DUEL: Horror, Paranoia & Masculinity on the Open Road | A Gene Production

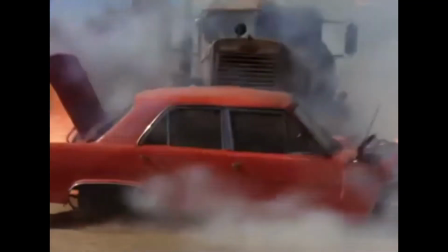[12:46]
The tanker, not realizing what's happening until it's too late, fails to break in time, sending both vehicles off the edge of the cliff.
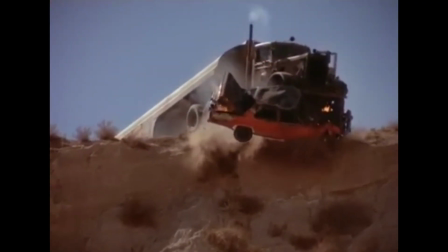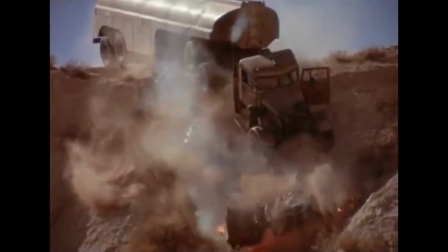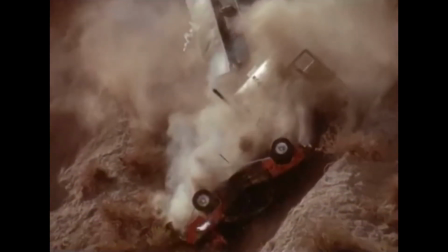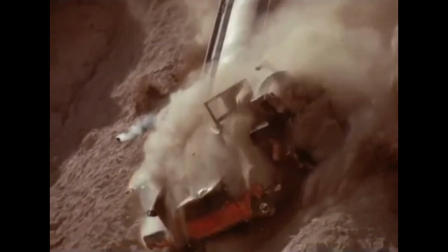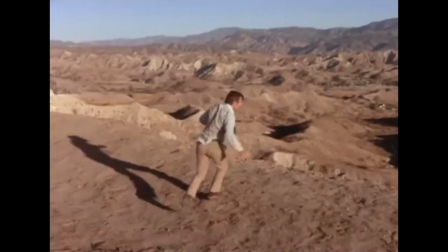[13:14]
What's left of the soundtrack are mere waves of light synth, gradually fading out as if the tanker itself is taking its final breaths as it crashes to the ground.
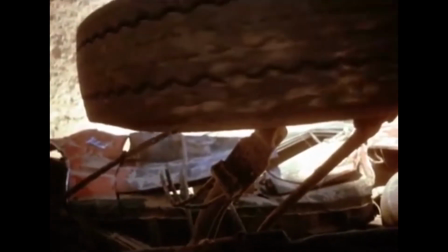[13:23]
We see numerous shots of the tanker, its various parts coming to a final stop.
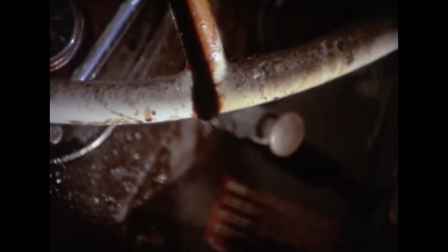[13:30]
Blood drips from the steering wheel but the driver is nowhere to be seen, as though the blood is coming from the tanker itself.
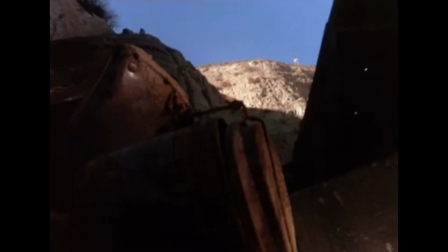[13:37]
Finally, the music ends as one of the wheels stops spinning. David is left in silence. The nightmare is finally over.
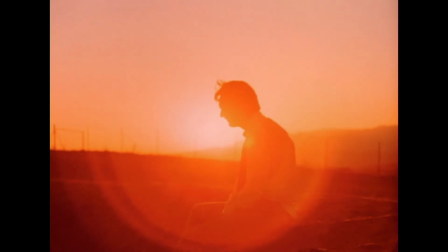[13:52]
He sits on the edge of the cliff and watches the sunset as the credits rise in silence,
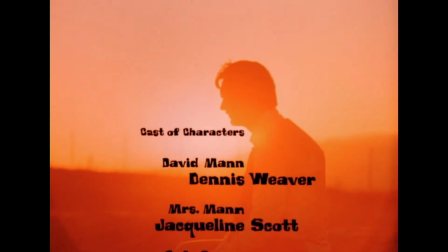[13:57]
the sounds of the natural world only being interrupted by the sounds of David throwing stones into the valley below.
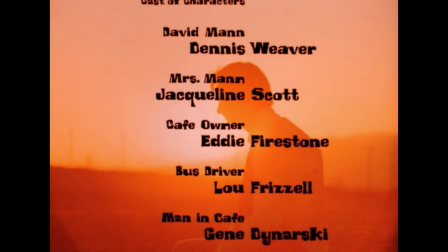[14:03]
The duel was fought, and David Mann emerged victorious.
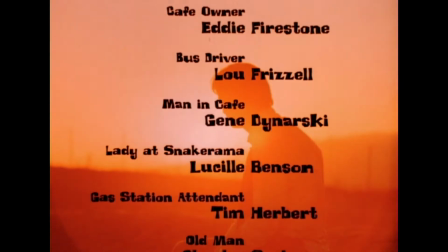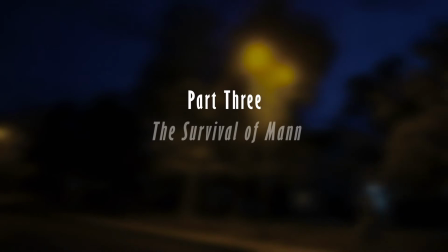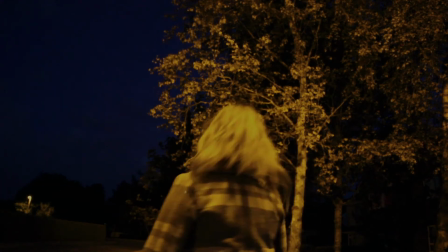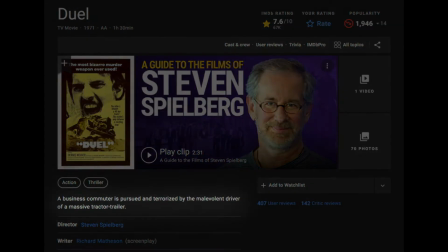[14:29]
The plot of Duel is a simple one, there's no doubt about that, but I think it's that simplicity which really heightens the suspense and tension for me.
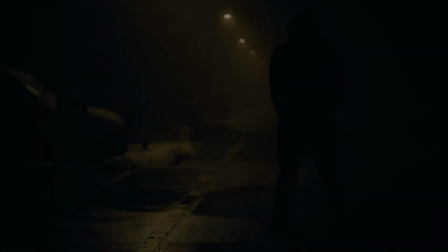[14:37]
Simplicity is at the core of good horror, and more often than not, the best horror films are the ones with the simplest concepts. What if a killer shark terrorised a crowded beach town? What if the crew of a space shuttle find themselves stranded in space with a hostile alien life form.
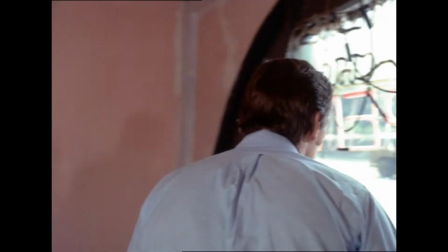[14:52]
What if a man is stalked and terrorised by an oil tanker on a regular commute home?
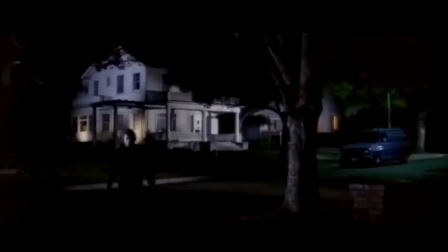[14:58]
In my opinion, Michael Myers simply crossing the street to attack Laurie will always be scarier than Michael Myers repeatedly rising from his supposed death in the film's climax.
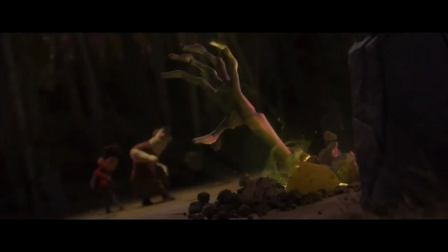[15:08]
Rising from the dead is always inherently creepy and uncanny,
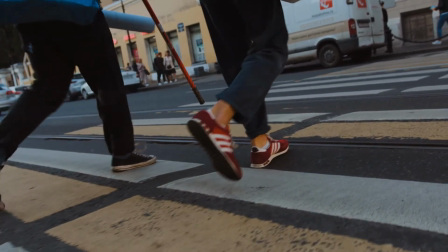[15:11]
but taking something as mundane as being followed across the street by someone can be absolutely terrifying when put into a horror context like the one from Halloween.
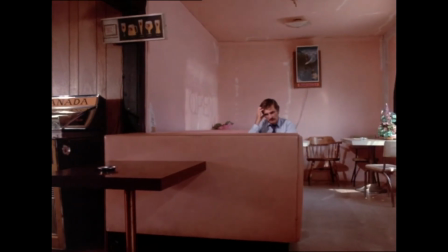[15:20]
The simplicity of Duel and how effective it is in creating a sense of pure dread,
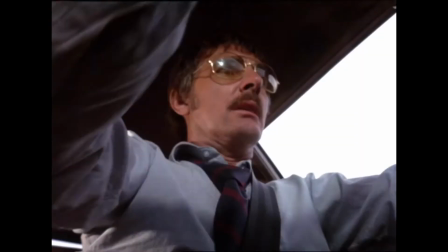[15:25]
claustrophobia and paranoia from this simple concept is, to me, what elevates it into being an effective and legitimately scary horror film.
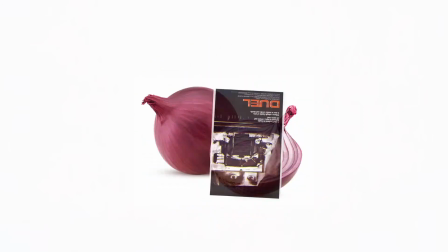[15:33]
In addition to this simplicity however, Duel has far more layers than one first might anticipate, and thematically there's a lot more going on under the hood.
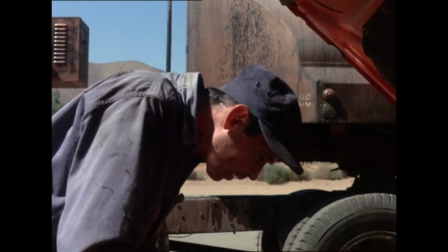[15:42]
First and foremost, I think that Duel is a film about masculinity, or one's lack thereof.
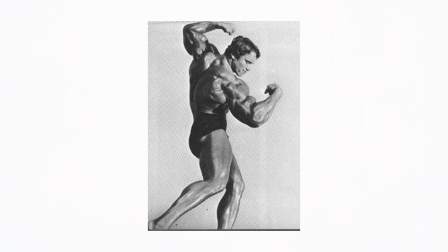[15:48]
That is, masculinity in the traditional sense, or at least the 1970s sense, where one is concerned with honour and defending that honour at all costs.
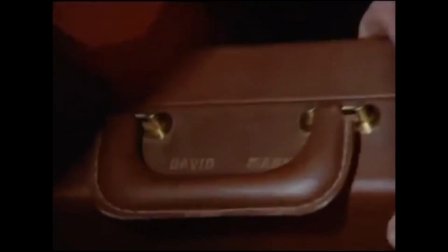[15:56]
This isn't just because the protagonist's name is literally man, although that does act like a nice punctuation, but elements of this theme are scattered all throughout the film.
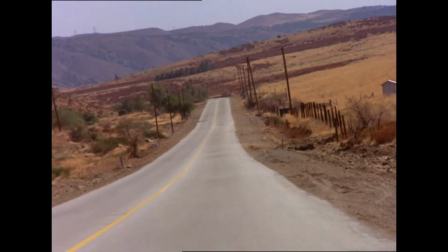[16:03]
This can literally be seen in the film's opening sequence too, with one of the first pieces of dialogue being a radio interview in which a man,
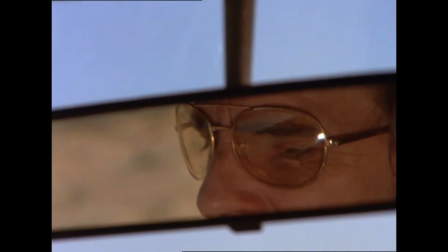[16:10]
feeling emasculated by his wife, wonders whether or not he should label himself as the quote, head of the family in the national census.
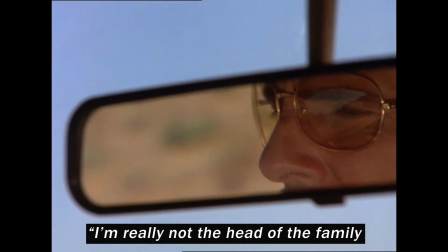[16:17] I'm really not the head of the family, and yet I'm the man of the family.
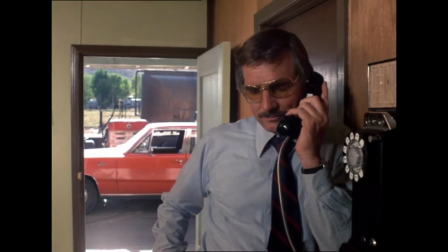[16:21]
Heck, one of the first times we hear David speak himself is in a phone call with his wife where she berates him over events which transpired the night beforehand.
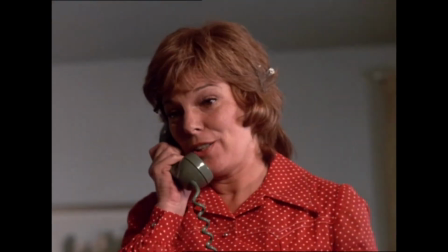[16:28]
It's implied that while at a social gathering, David's wife was harassed by another man,
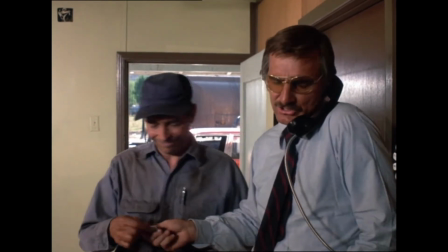[16:32]
although she seems more upset in David for not intervening in the situation, as opposed to the actual situation itself.
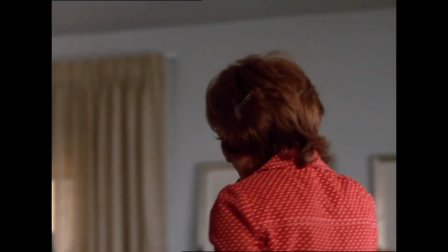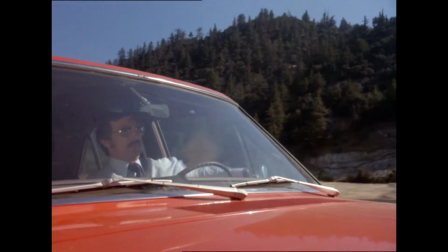[16:46]
From the get-go, David is established as a man who likes to stay as far from conflict as he can, even at the expense of his own dignity.